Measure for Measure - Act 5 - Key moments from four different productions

You finished Act 5. How does this act come across within 4 different productions? I'm going to whiz you through productions from 1979, 2004, 2006 and 2019 and show how you might weave reference to these productions into an A-star essay. So stay tuned because you're watching Schofield on Shakespeare.
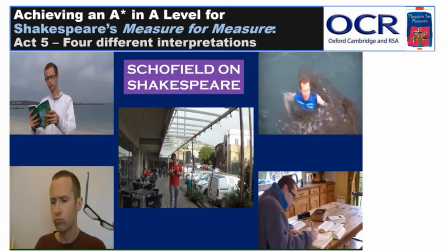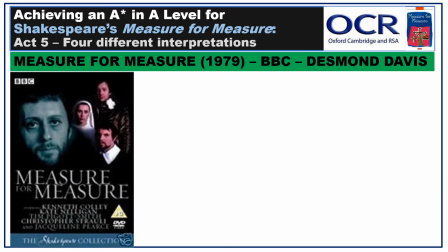29s
First, Desmond Davis's 1979 BBC production.
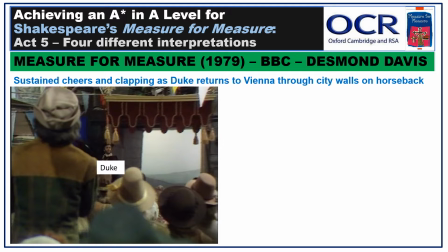35s
The Duke's back in town, and in this production there is a significant cheering crowds to greet the returning or conquering hero, Devious Bastard, depending on your own perspective. The size of the crowd is important,
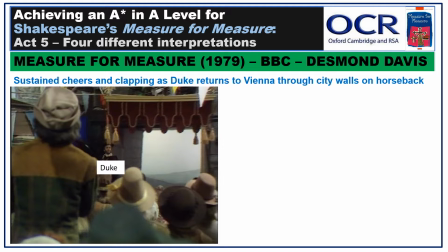49s
and of course it is much easier to bring in a load of extras for a day's filming as opposed to a running stage production. What are the effects of a large crowd? Well, it gives the Duke more of an opportunity to play Puppet Master Supreme and send
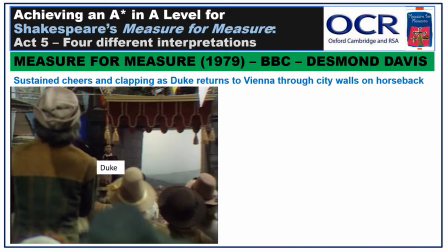64s
a public message about his own desires to ensure justice is done and wrongs righted. With just the key characters on stage and very few citizens, it invariably becomes more personal. And so when the Duke asks Angelo whether he has word or wit or impudence that can yet do him office,
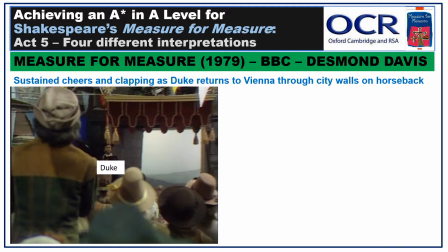83s
it is a more intimate question as opposed to sending a strong message to the city as a whole. Why has Angelo let him down in this way? How could he? Less so in this production, in which the Duke's return is a cause for public celebration.
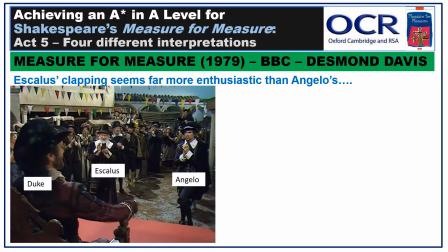102s
And sustained applause, although it is notable that within this screenshot, Aeschylus's clapping is far more enthusiastic than Angelo's.
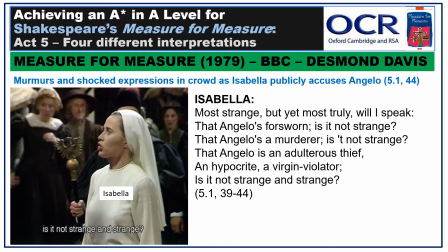113s
But there are other effects of the large crowd gathered to welcome the Duke home in this production. It means, for instance, that Isabella's humiliation and embarrassment are accentuated. Far more people hear that she, apparently, was coerced into sleeping with Angelo,
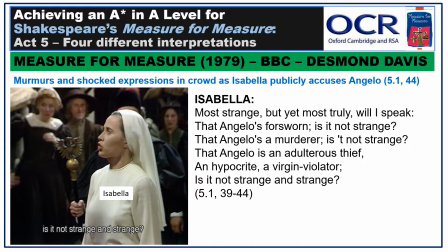131s
and far more people witness the moment when she is placed under guard and, apparently, carted off to prison. Look at the shocked expression on the woman to the right of Isabella. She is clearly relishing this dramatic moment as Isabella rhetorically builds up to denounce Angelo,
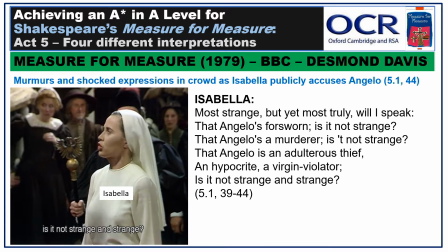148s
and one gets the sense that these juicy tidbits will be spread throughout Vienna within minutes of the scene ending. As far as we know, Isabella's current plan at this point in the play is still to join the votaries of St. Clare,
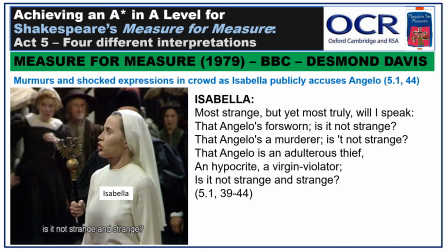163s
a set of nuns who, once they have vowed, may not speak with men but in the presence of the prioress. But here in this production, she is not only speaking to a man, but she is speaking to a man publicly vowing loss of chastity in front of a significant crowd.
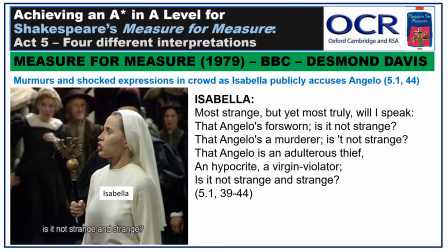181s
For me, the presence of so many people in this production makes the Duke's games all the more despicable. Yes, we can presume that, to some extent, he's been harsh to Isabella in order to lull Angelo into a false sense of complacency, so that he can confound him more completely later on.
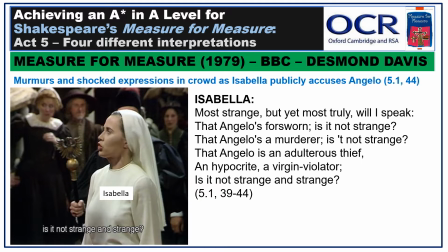200s
But knowing the eyes of Vienna are upon them all, does he really need to humiliate and patronise Isabella the way he does, saying things like, "Poor soul, she speaks this in the infirmity of sense," when he himself has privately conspired with her to act in this way?
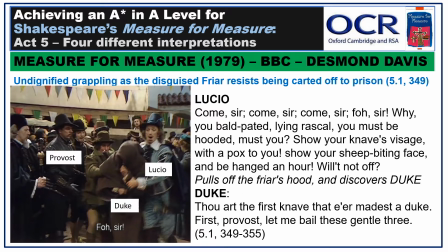218s
The Duke's unhooding also changes slightly due to the large numbers of citizens present. It becomes more of a spectacle, something else to ooh at, murmur about, and gossip about later on. But it is also unquestionably undignified.
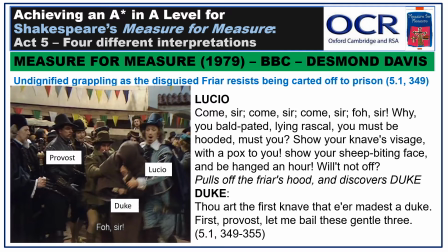235s
Can any of us watching this video in 2022 imagine Queen Elizabeth II or Prince Charles putting on a similar stunt?